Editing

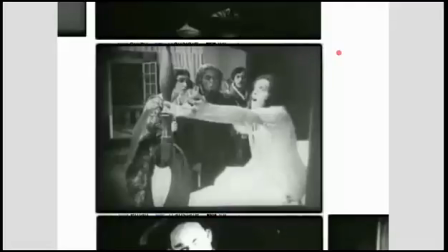(8:08)
She's sleepwalking, or hardly walking, but she's asleep, but she calls out to him, and she expresses her love for him.
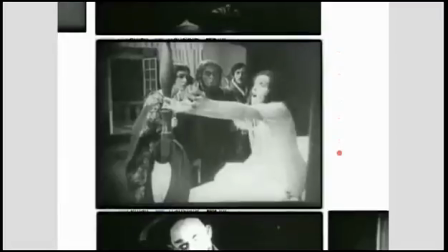(8:21)
And what this does is that it either distracts the vampire,
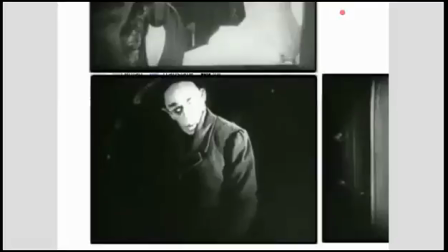(8:28)
or the power of love is much more powerful than his supernatural powers. So he withdraws and then he turns. Now, the interesting thing here is that Mina is screen right.
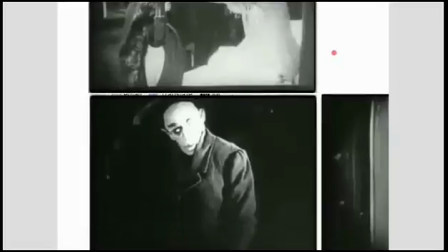(8:47)
The vampire is center of the frame, but he turns to screen right, where Mina,
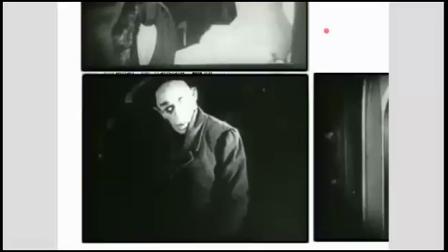(8:54)
hundreds of miles away, is expressing her love and her dread for her husband. So this is what we would call a match cut. And then the vampire withdraws.
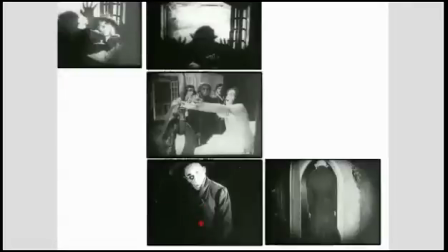(9:07)
So this is a match cut, and it illustrates the power of the match cut, and it reconciles a couple of ideas here. These being the fear and the terror of the darkness of
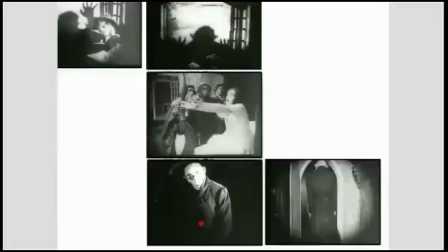(9:22)
Nosferatu is overpowered by the power of love, just pretty much in these 3 frames. Now, in the film itself, there are several intertitles in this sequence, but it's difficult to say
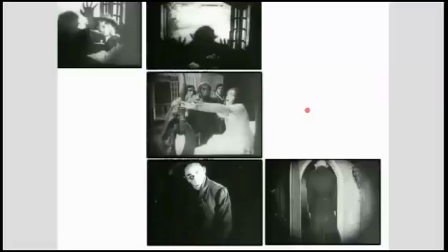(9:41)
whether the intertitles actually represent Murnau's intentions or whether they represent the intentions of the exhibitor. But it seems clear to me that this piece of intercutting here, this parallel editing, events which are happening at the same time,
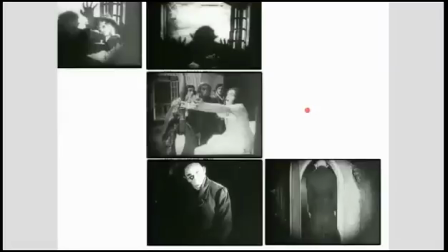(9:57)
but hundreds of miles away, have an impact on each other and the way that we can read this sequence. So this is a really, really eloquent use of intercutting, which was, as I said, was an idea which was invented by Edwin S. Porter
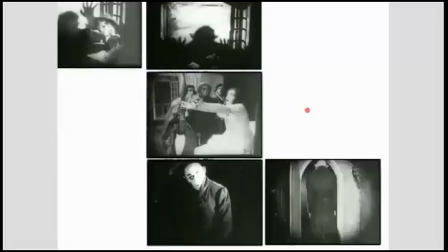(10:14)
in about 1910 or 11, and developed by Griffiths in his notorious film Birth of a Nation, but used most eloquently here. Moving on. So let's just get this back to size.
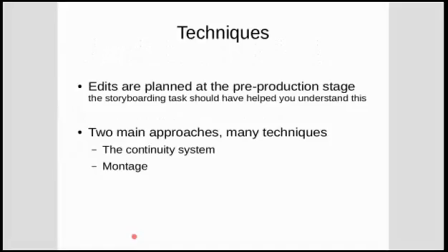(10:34)
So your edits should be planned in pre-production. It seems clear to me that that edit was planned in pre-production because what Murnau was doing, he was shooting sequences at different times, but representing the same time in different places.
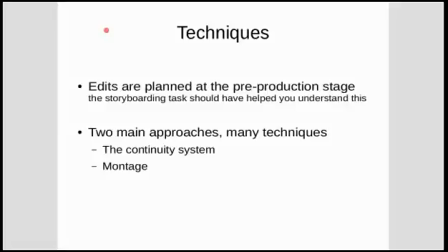(10:52)
And he had planned to put those two sequences together to actually communicate this idea and this theme of love being more powerful than the darkness of the vampire. And we see that in the outcome of the film, that Mina gives up her life in order to kill the vampire.
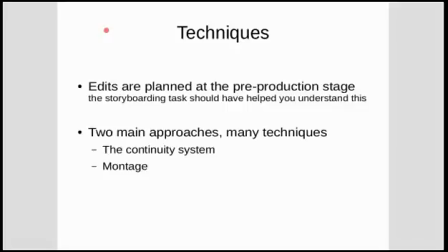(11:10)
Oh, oops, I've just introduced a spoiler, but you'll enjoy it anyway. So there are two main approaches, although many different techniques. There's the continuity system, which governs most of American films from about 1915 through to the modern day.
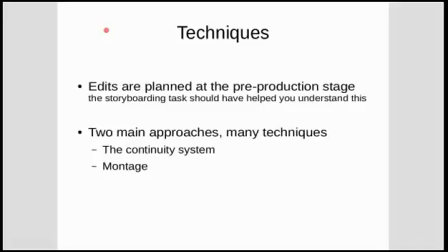(11:30)
And there's montage editing, which has its origins in Soviet Russia in the early 1920s or the late teens. That Lenin thought of cinema as
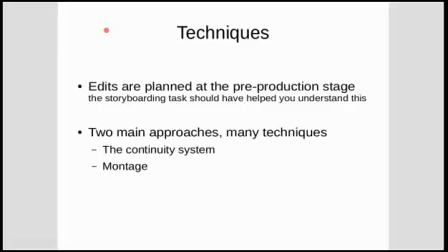(11:46)
the most important art form of the 20th century because it was a way of getting messages across to a mass, largely illiterate population. And it was used as an ideological tool by the Bolsheviks.
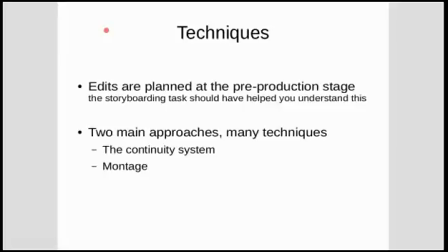(12:01)
So they established a film academy in Moscow in the late teens and early 20s of the 20th century, where experiments were conducted on the idea of montage.
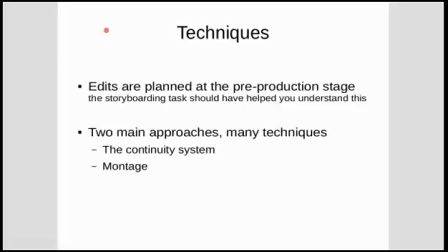(12:15)
Now, montage is used in contemporary American film and probably most frequently used in things like pop videos. But we're going to take a look at montage today because continuity editing in itself, there are several rules to this.
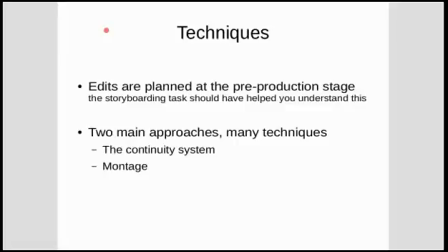(12:33)
It's being covered by the lesson in the Week 8 content. So montage is actually the French term for editing. But montage in this context is how
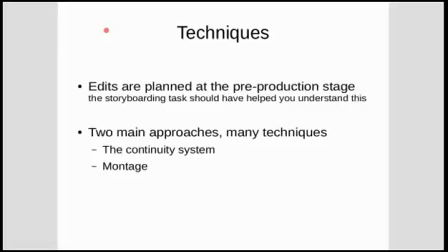(12:52)
shots are placed next to one another within a film in order to cause clashes or to manipulate audiences. They're not necessarily used as a narrative tool in the traditional sense,
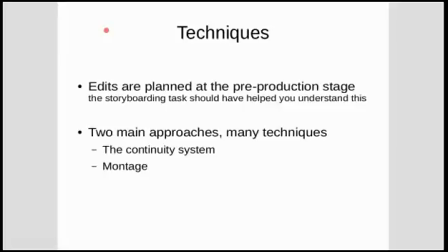(13:06)
although they raise narrative ideas. So the continuity system is for hiding the means of production and ensuring a smooth, continuous flow of story information.
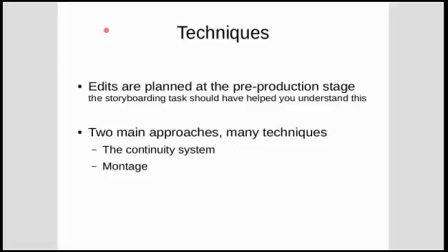(13:22)
The montage system doesn't reject this, but actually adopts a different approach to communicating story or filmic ideas.
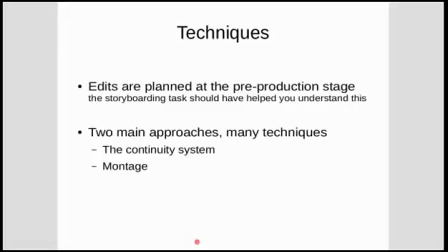(13:37)
So, montage begins with the Kuleshov effect,
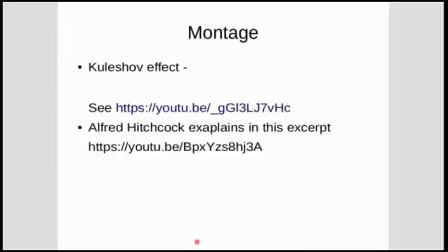(13:43)
and unfortunately, I can't show you video sequences of this, but there's one at this address here. Hopefully you'll be able to copy and paste from this presentation.
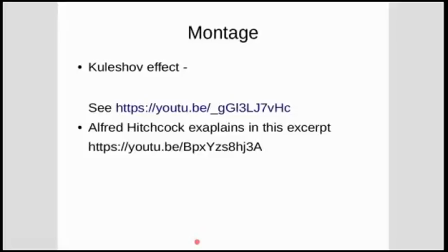(13:57)
If not, copy it out or do a search for Kuleshov effect and you'll find this. But there's also Alfred Hitchcock explains Kuleshov effect as it relates to some of his ideas.
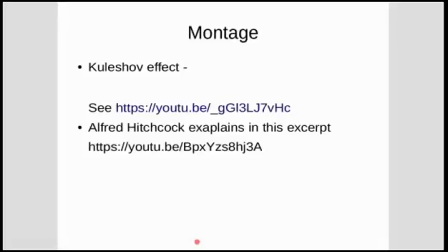(14:14)
So anyway, I've got a quick explanation. Here we go. So what Kuleshov's experiment was to take
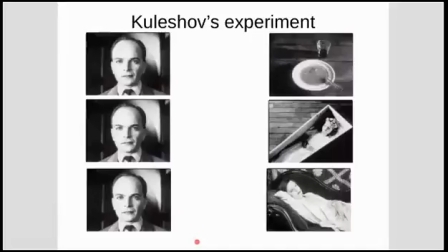(14:23)
several short sequences of the film, one with a man with a fairly plain expression, and to juxtapose those with different images. And these are the three different images. The way he did it was to show the food and then the man,
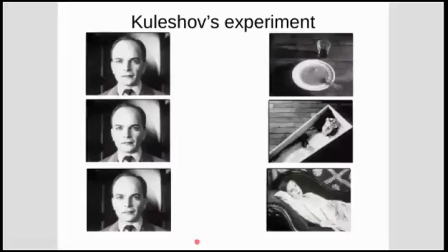(14:42)
and to have a pause, the dead child and then the man, and then an attractive woman and then the man. And he asked various spectators how they responded to each of these juxtapositions and arrived at different results.
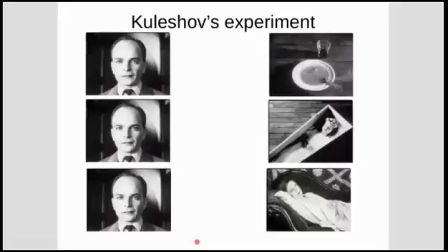(15:01)
The food and the man suggested that the man was hungry. The dead child and the man suggested sorrow and grief and bereavement. And the woman and the man suggested arousal and excitement.
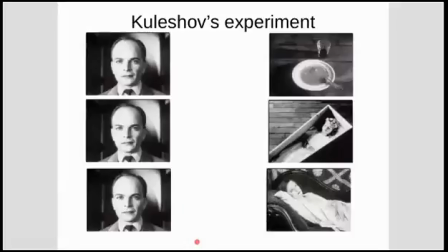(15:20)
Check out the Hitchcock explanation of this, which is a little bit more contemporary. Okay? So Kuleshov was the initiator of this,
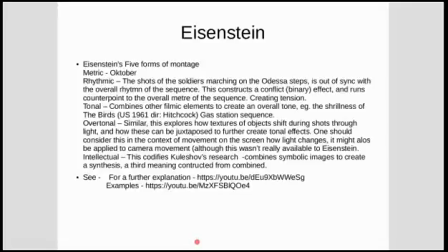(15:31)
but Eisenstein was the person who developed montage into its most eloquent and highest forms. And Eisenstein identified
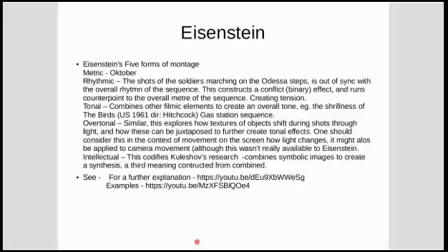(15:48)
5 different forms of montage, which he described as metric, rhythmic, tonal, overtonal, and intellectual. So I'll give you a brief explanation of these, although if you see at the bottom of this slide here,
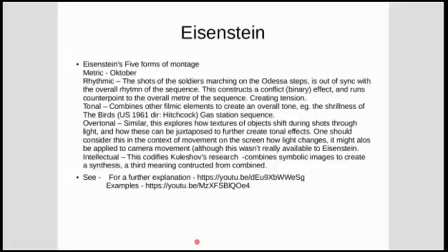(16:07)
there's a very, very good explanation where on YouTube, and there's also a short sequence of examples to show you. So that's at the bottom of the slide here.